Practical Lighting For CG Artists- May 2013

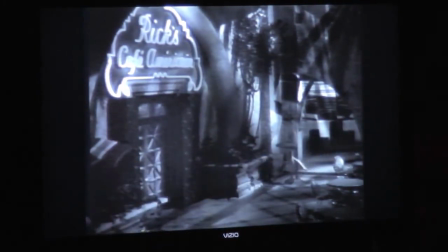Let's take a quick shot, something simple that involves all the aspects of visual effects as you know them today, particularly lighting.
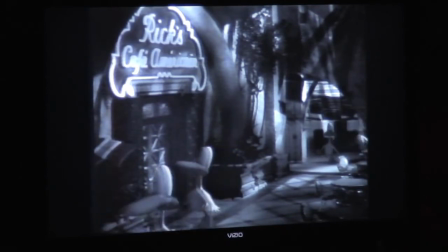Here's a shot of some ducks walking in front of Rick's Cafe Americana from Casablanca. How do you get there? How do you put a shot like this together? It involves five disciplines, modeling, texturing, animating, lighting, and compositing.
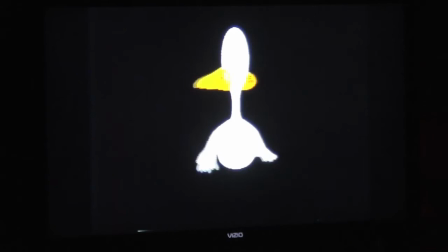Let's deal with the modeling really fast. There's our duck. He's very simple. He's merely pieces of geometry. He's a couple of cylinders, a couple of tubes and spheres, flattened out in the shape of a duck.
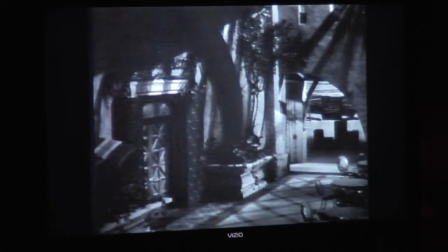Now here's our plate. This is the background plate. The computer has no idea what I'm trying to do, so when I bring my duck in with all my objects, it's going to come in at ground zero because it has no concept what I'm doing. I've guessed that this is a 20mm, 24mm on this set.
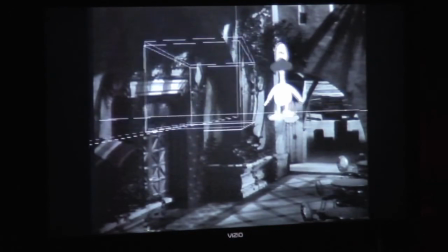I've set the lens for that, and now I'm going to move the camera around in 3D space and see if my perspective lines up, which it does.
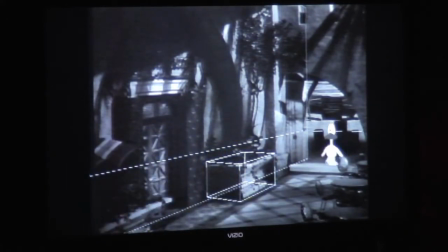So now I've got my duck with the illusion that he is walking in the proper perspective in 3D space on this set. But in reality, it's just all wireframe stuff. None of that is there.
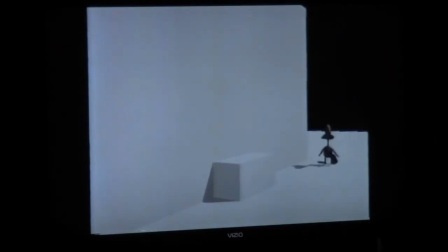It all looks like this to the computer. Unless I take the textures from the background and apply them to my objects.
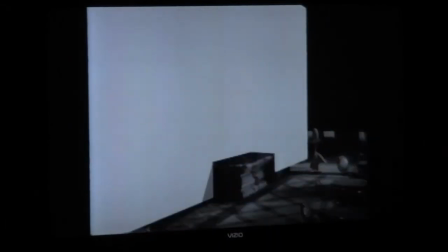So if I take the texture of the floor and the box and the wall, now my duck is walking in that world.
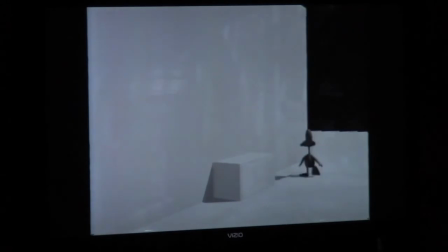Are we done? The C students are going, oh, it looks pretty good.
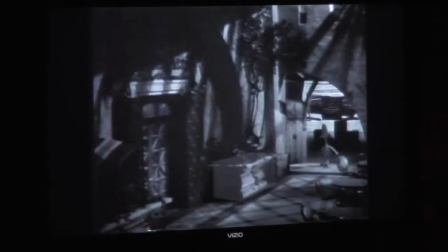The A students are going, say, what about those shadows? Don't they have a coochlorous in front of the light making darkened patterns of lightness and darkness to make the set look interesting? Your duck isn't reacting to any of that. That's right. And it's your job as a lighter to see that and fix it.
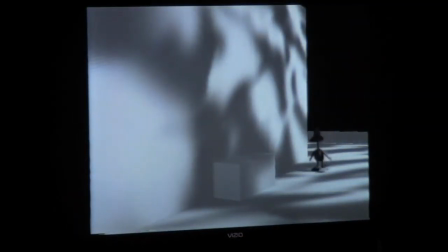So they have a coochlorous in front of their light. You put a coochlorous in front of your light. You match the angle. you match the lighting. Now do those shadows match exactly what's on the set? No, they don't have to.
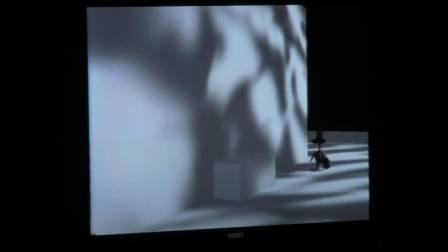They simply have to be just enough for the eye to catch the fact that he is walking in and out of pools of lightness and darkness and your eye says,
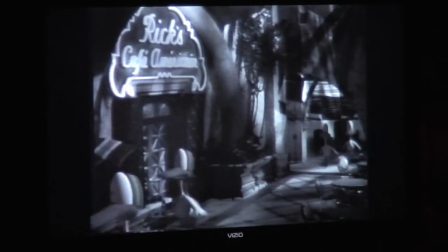I'm done. And there you go.